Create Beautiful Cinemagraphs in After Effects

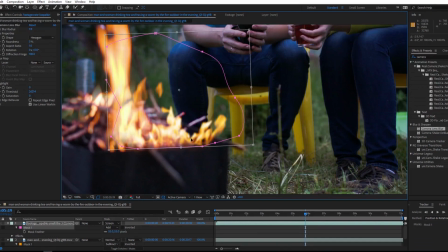(8:21)
So we're going to have a moving part overlapping a frozen part which is going to add a little bit to our realism.
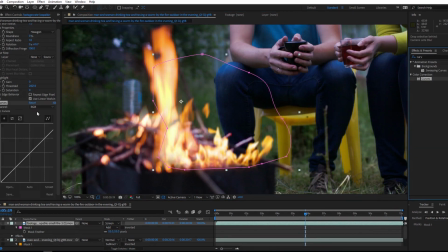(8:25)
To make it match this other fire I want to add a little bit of red to it. But as you can see, if I bring the curves over here, and I try and add some red to it with the curves, it doesn't really do anything.
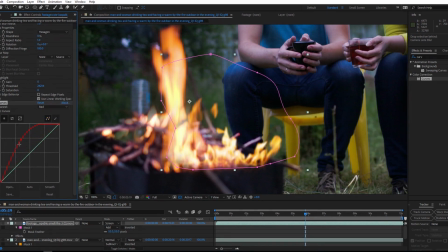(8:34)
And that's just because this is on transparent background.
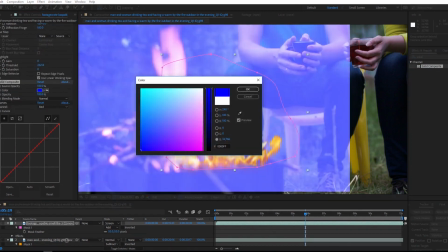(8:36)
If I add a solid composite effect below the curves, and I change it to black, you'll see now the background of it is black.
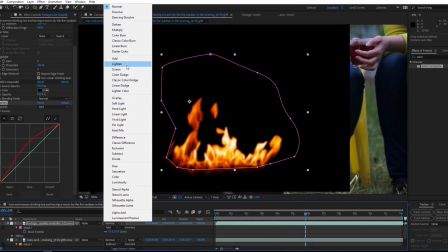(8:44)
And now the curves will work. So let's go ahead and change that back to screen. Now those colors look like they match a little bit better.
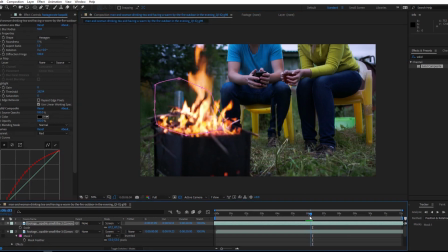(8:50)
And as you can see, with those additional flames there to kind of help hide our problems, this looks a lot better one final thing that i would like to do is add a new adjustment layer
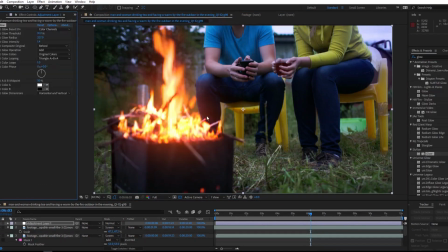(8:58)
over everything and put a glow effect on it which will overlap some of these other parts that are frozen so again having a little bit more that overlap is going to make this whole thing look a lot better my second cinemagraph
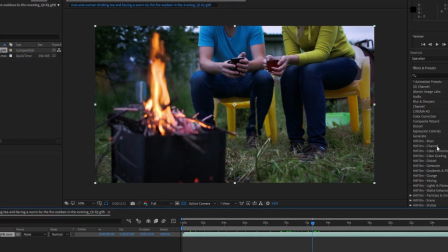(9:11)
is going to be a little bit more similar to what chris did but with a bit of a twist in his he scrolled through and found a looping point
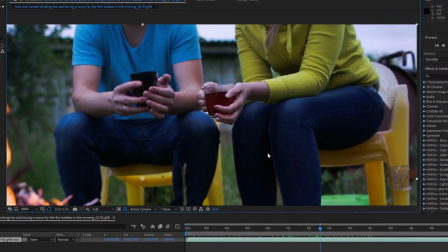(9:19)
but in mine there is no good looping point for the motion I wish to isolate, which is this lady taking a refreshing sip of her hot beverage.
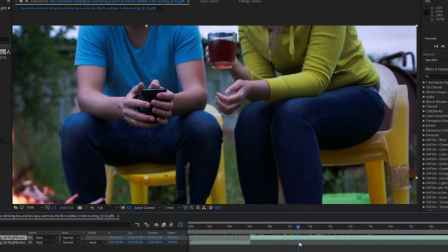(9:28)
It looks like there might be if you chop off the beginning and move it to line up with the end here,
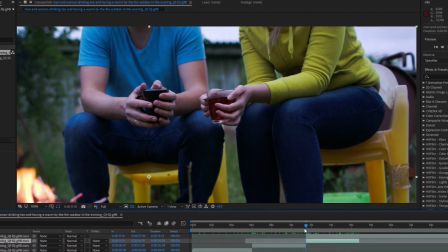(9:32)
but upon further inspection there actually is a pretty noticeable jump if you do it that way.
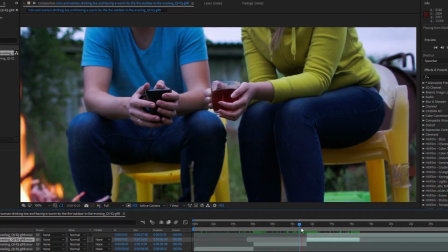(9:38)
So I'm going to go about it a little bit differently.
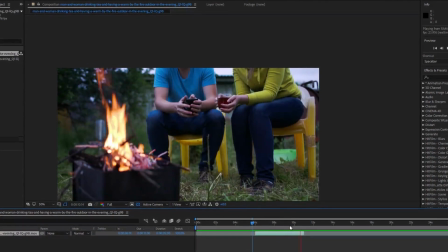(9:41)
I've got my footage trimmed down so it's only the move I'm trying to isolate and I'm going to find a point where her glass is at the apex of its
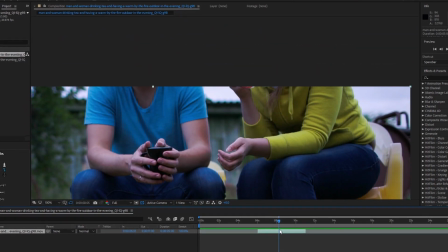(9:48)
movement and I'll split the clip right there and duplicate the second half of it and on that duplicate I'm going to reverse the
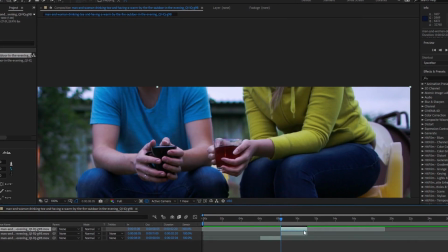(9:55)
time and move it backwards so it will loop and the reason I'm reversing the end of the clip instead of the beginning is because I feel like it's a
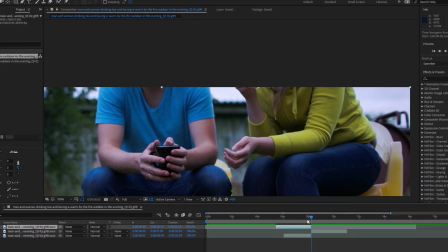(10:02)
little bit less expected and therefore it's not gonna be as obviously the same move only in reverse but it is still a little bit
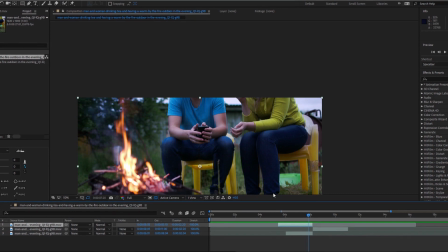(10:10)
obvious so I'm going to use the time remapping to make this new reverse clip I've made match the timing of her original
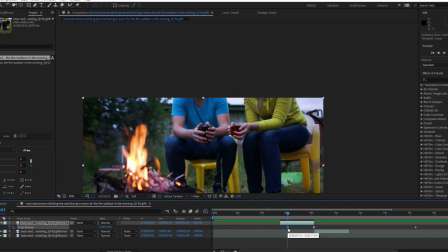(10:16)
move a little bit better and And I'm going to hit F9 on the last keyframe to ease it in a bit to make it look more natural.
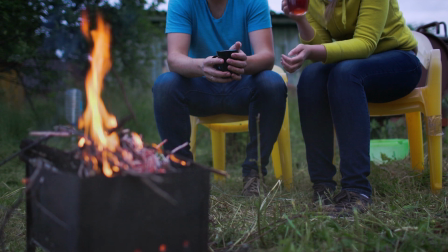And that is how we made our cinemagraphs. If you decide to make any of your own, we would love to see them.
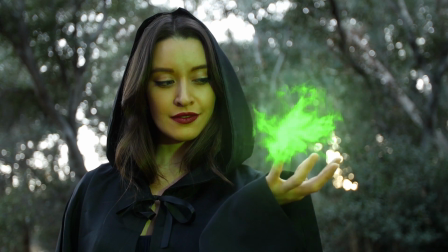(10:36)
Our social media links are in the description below. Did you know that I am part of Production Creates Notification Squad?
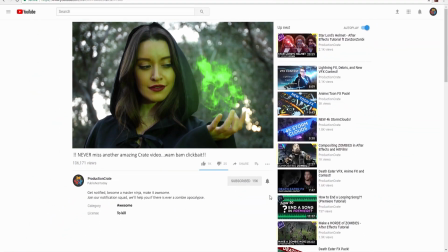(10:44)
If you were two, then we would be part of the same squad. Now tell me that's not a dream come true.
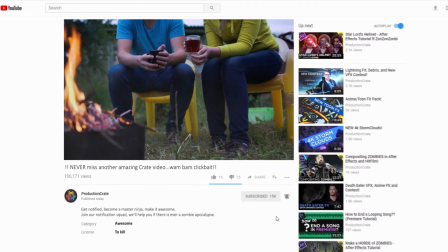(10:50)
All you have to do is ring the bell. It's that easy. But even if you don't, we still think you're awesome and hope you continue to make it awesome in the future.
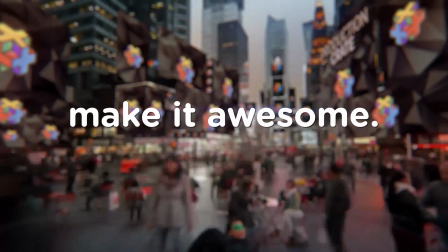(11:01)
Bye now.